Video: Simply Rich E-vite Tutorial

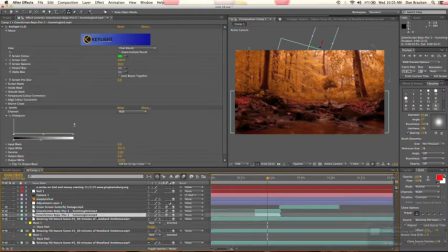[8:18]
So the hummingbirds, like I said, it's already pre-animated, but we animated the positional keyframes. If I hit P, I can open up the position keyframes, and this is just a quick movement. I knew I wanted them to fly through because it still looks kind of like a cartoon. So you can barely see them here.
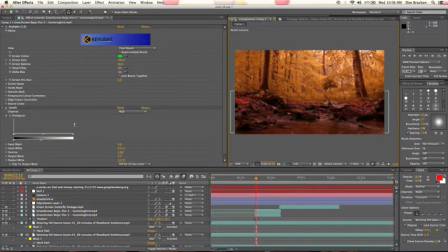[8:37]
Let's go to full resolution and wait for it and wait for it. But I wanted to make it realistic a little bit just by adding a drop shadow, or not a drop shadow, excuse me, motion blur.
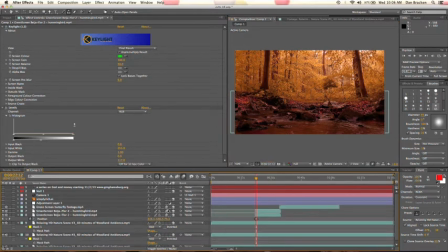[8:51]
This is how you add the motion blur, that right there, and then of course make sure your motion blur is on for your entire composition. And then as he flies through, I did also a little bit of color correction on this guy as well.
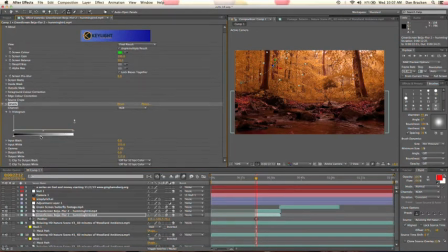[9:10]
Just took some of the levels down because he was really popping. I wanted him to blend a little bit better. See, he's a little bit bright. So obviously he's in the middle of the forest.
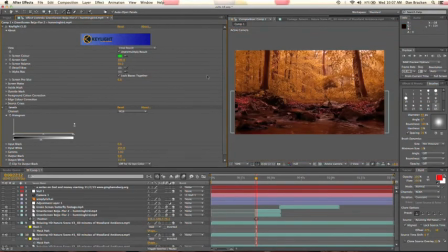[9:25]
It's shady in there. And not just scary shady, but shady from the trees. And then this key light is my keying function. After Effects is great with key light, so you can kind of get an idea. I also scaled it. My mouse is bouncing around here. What fun.
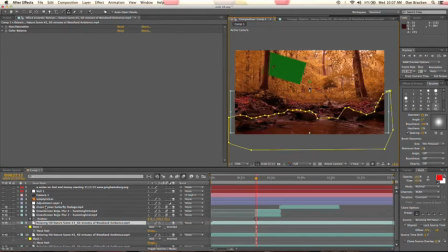So that's the green there, and with key light you can select the green color you want to key out with the eyedrop tool, and then of course there are some
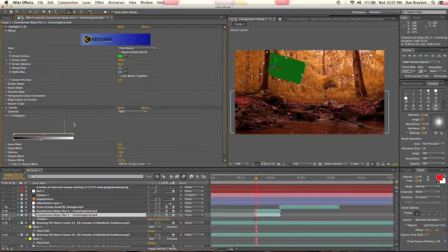[10:02]
other options that you can adjust to get your perfect key. So with the key light activated again, boink, and then your bird is just there. So I duplicated this once I animated him, and then I had a new layer that I just manipulated the path.
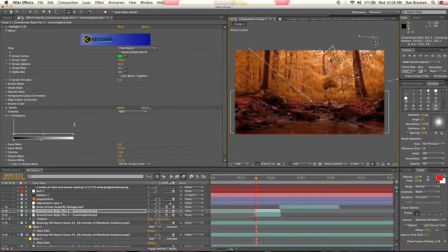[10:18]
You can, once you have it mapped out, you can take these points and you can kind of move them around, use the pen tool to manipulate them. Another thing I did, not just the positional keyframe, but I also changed the rotation.
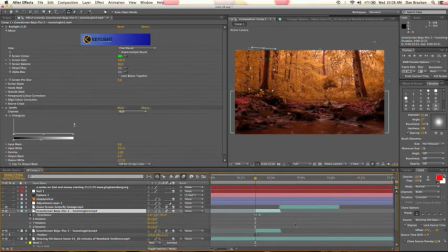[10:36]
So if I hit R, that'll bring up rotation, and you'll kind of see. So just as Shift P will also bring up the positional keyframes for that layer. So as it moves through, I also tried to manipulate the rotation of the bird so it would follow and face forward along the path that we created for it.
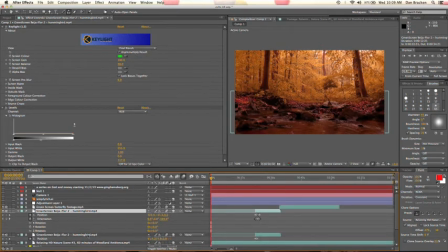[10:57]
With the butterfly, the green screen butterfly footage, did the same thing, just created a path. It was already animated, so I manipulated the position,
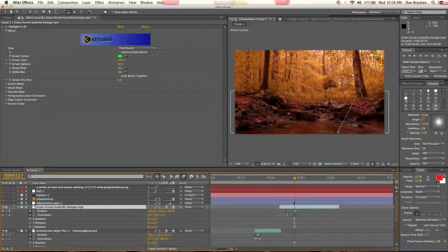[11:15]
hitting P, and Shift R will bring up the rotation as well, or the orientation, and I had it fly up and out of the screen.
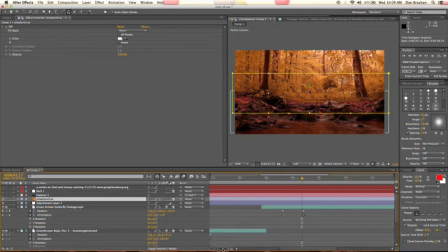[11:27]
This Simply Rich logo at the end I received from our graphic designer.
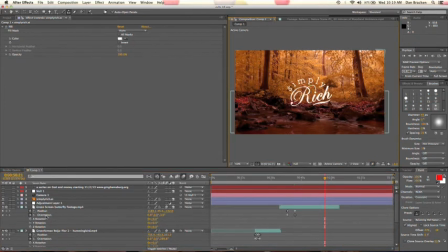[11:41]
That was from him, so I plopped that in there. That's an Illustrator file, which means it's vector based. I just did a slow zoom on that. The information at the end that pops up, a series on God and money.
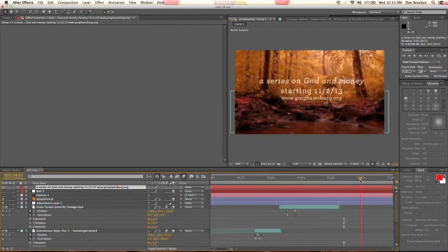[11:57]
I just had Simply Rich fade out and that fade in with an opacity keyframe. If you hit T, it brings up your opacity, and there it is, came from 0 to 100. And then of course on your other layer, if you hit T, there's your opacity keyframes.
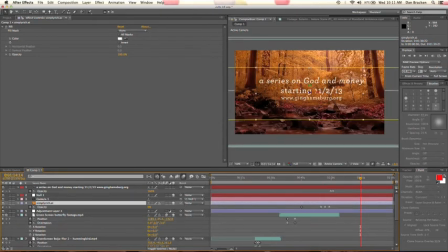[12:14]
And then there was a slow camera movement across the whole thing. All my layers were 3D, so any 3D layer will be influenced by a camera tracking.
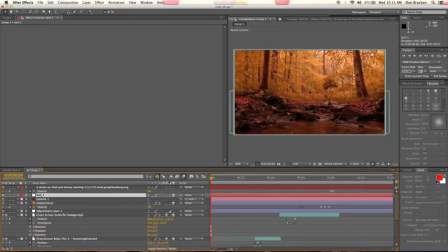[12:23]
I created a null object to tie my camera to.